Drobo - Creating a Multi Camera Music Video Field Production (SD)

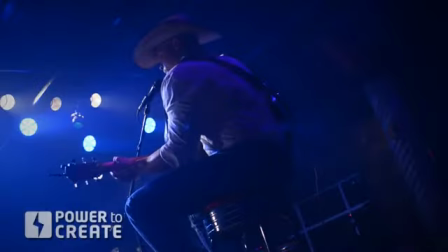(4:14)
You could of course spend more but what's great is that all of these cameras have a nice filmic look and they make really compelling visuals. So my A camera is at 6 o'clock right dead center of the stage so that means that my B and C cameras are at 3 o'clock and 9 o'clock.
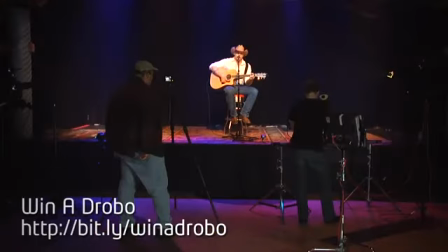(4:33)
The reason for this is because it gets a more dynamic shot and more variety of shots.
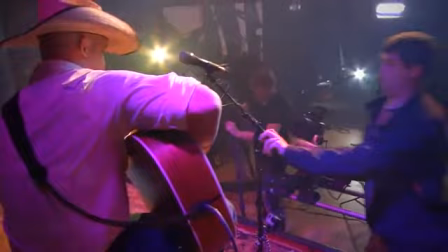(4:38)
If the cameras are too close together what ends up happening is that the shots aren't very different. My A camera, this is a rental item. This isn't something you're going to be using every day. The advantage of this lens is that it's just as sensitive as a prime, but in your kit, if you have primes, you have the advantage of lower light sensitivity, so you don't have to run it at such a high ISO and get such a high noise level.
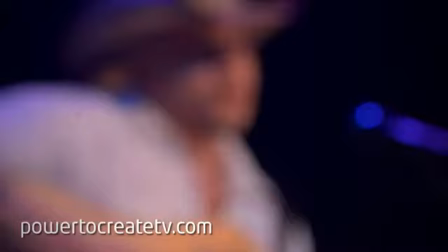(4:59)
One of the nice things about shooting with prime lenses is the great filmic look. You can really get that great shallow depth of field.
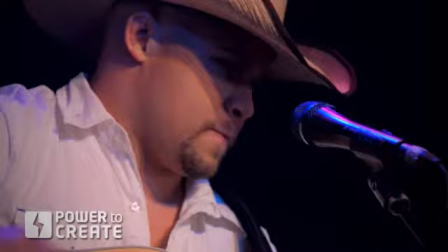(5:06)
Another advantage of shooting with prime lenses is that they're very sensitive to light. This This means lower overall noise in the image because you don't have to bump up the camera's ISO.
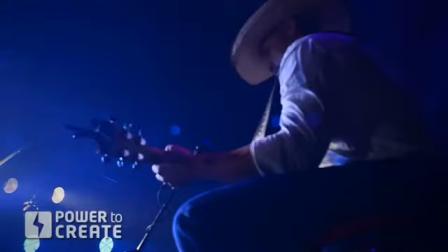(5:15)
I really like shooting with prime lenses and in fact they're often cheaper than their zoom lens counterparts.
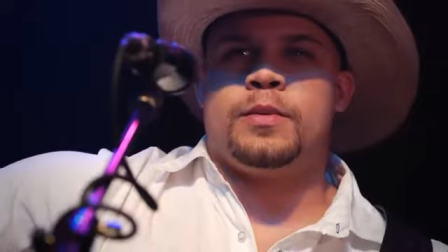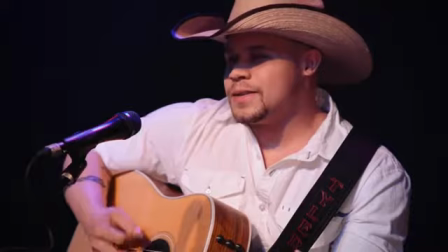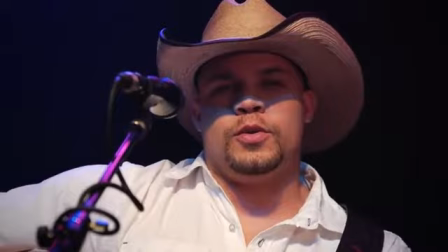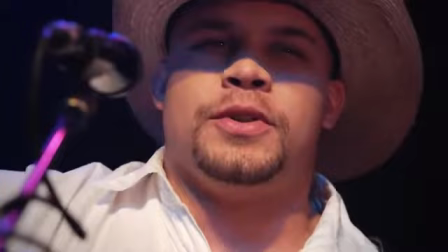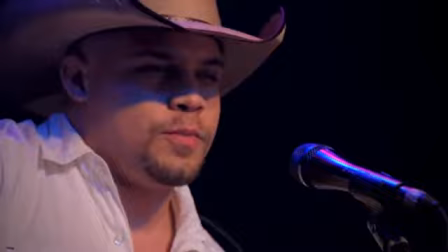(5:43) Yes, I think I am, I hit the road for a thing on my mind, chasing Alabama.
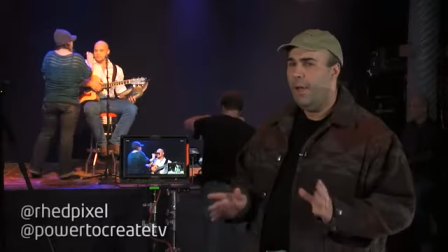(5:52)
Okay so we got one take in the can, we're going to go for a safety. It's always a good idea to get some redundancy.
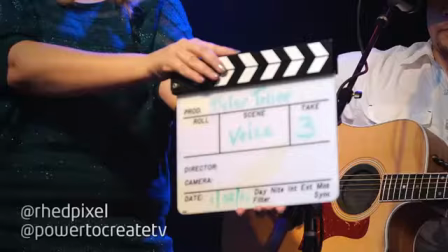(5:57)
All the cameras fired off correctly, it looked like we got a solid take there. We're going to promote it to a new number for the slate.
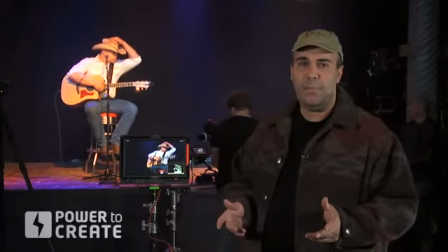(6:04)
Now the good news is that we're going to have those multiple angles of coverage. Some of those angles can be used even between takes.
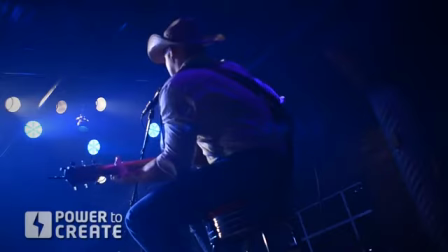(6:10)
So some of the low angle or the behind the scenes angle that's cutting back, that's going to give us some flexibility.
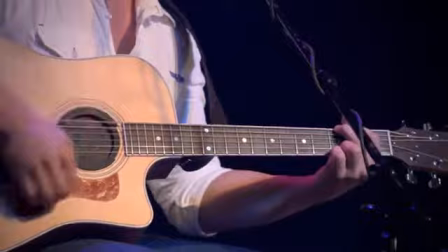(6:15)
This time through, we're going to try to get some different tight shots. So on some of the cameras, we'll focus on tighter angles of things like the guitar playing, which is going to give us some variety.
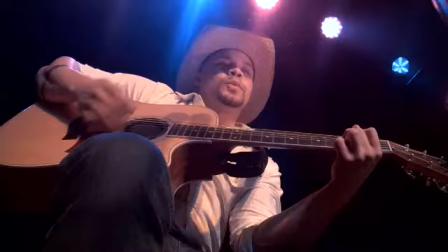(6:24)
We had a lot of good coverage of the vocal performance on that last take, and these two takes can be combined.
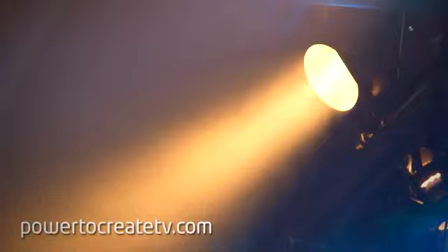(6:30)
One thing we did to add some depth to the scene is used a fog machine. Now, this was built into the stage, and it's very common in musical venues.
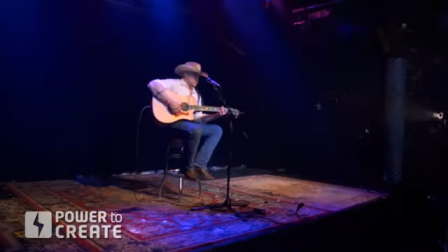(6:38)
The advantage here is that it really put a little bit of texture into that scene so the shots didn't get too flat.
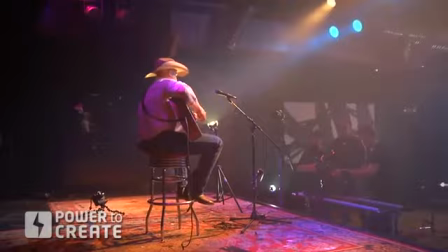(6:45)
You see some dimensionality and as the light shines through the fog you really get a sense of perspective so it takes the
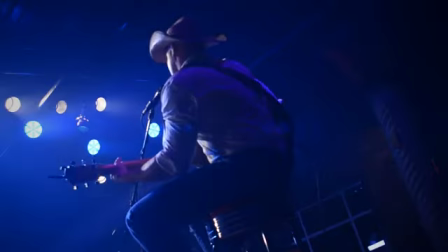(6:51)
subject from feeling like they're in limbo and instead just adds a little bit of overall depth and perspective to the scene. So for this country music video we were able to take advantage of the lights in the club and we had a board operator working with us so we could
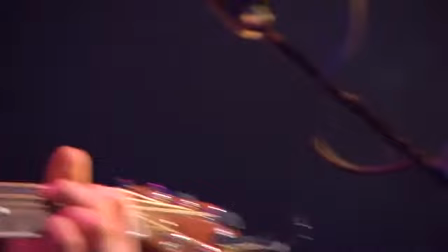(7:05)
control the levels and the extremes of all the lights and we also had fog too so that added a little bit of diffusion created
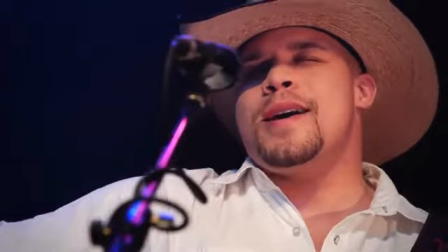(7:12)
a better background for us and carried that light so you could actually see
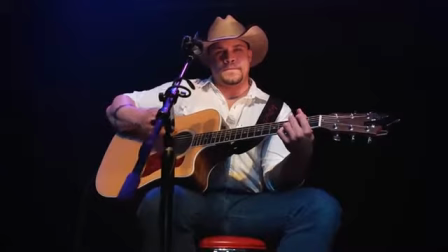(7:15)
beams one
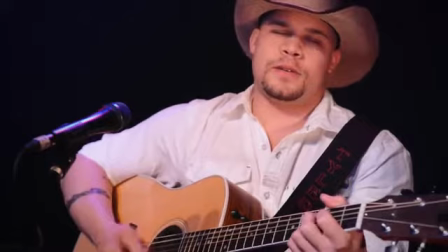(7:24)
of the things I like with the music video is the emotional feeling and we got that captured here in the musical
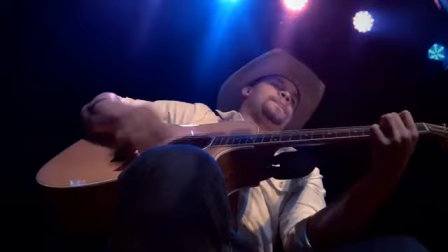(7:29)
performance it took a few takes to get the right options but that's the great thing about
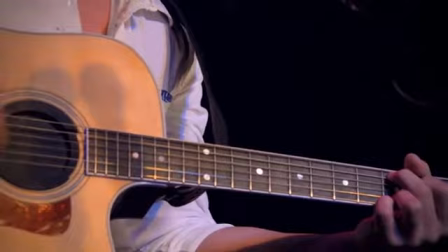(7:34)
a multi-camera performance is that you have flexibility and you could take the different angles and piece them together.
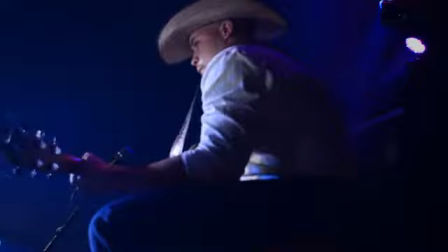(7:40)
We're going to go back and supplement this for the final video by shooting some additional scenes that add on to this to make an overall compelling piece.
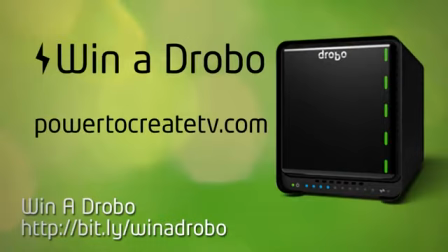(7:53)
I'd like to thank you for joining us. My name is Rich Harrington, and you've been watching The Power to Create, brought to you by Drobo, small box, big storage. We're going to head back to the studio, and on a future episode, we'll show you how all these angles get cut together in the video editing process.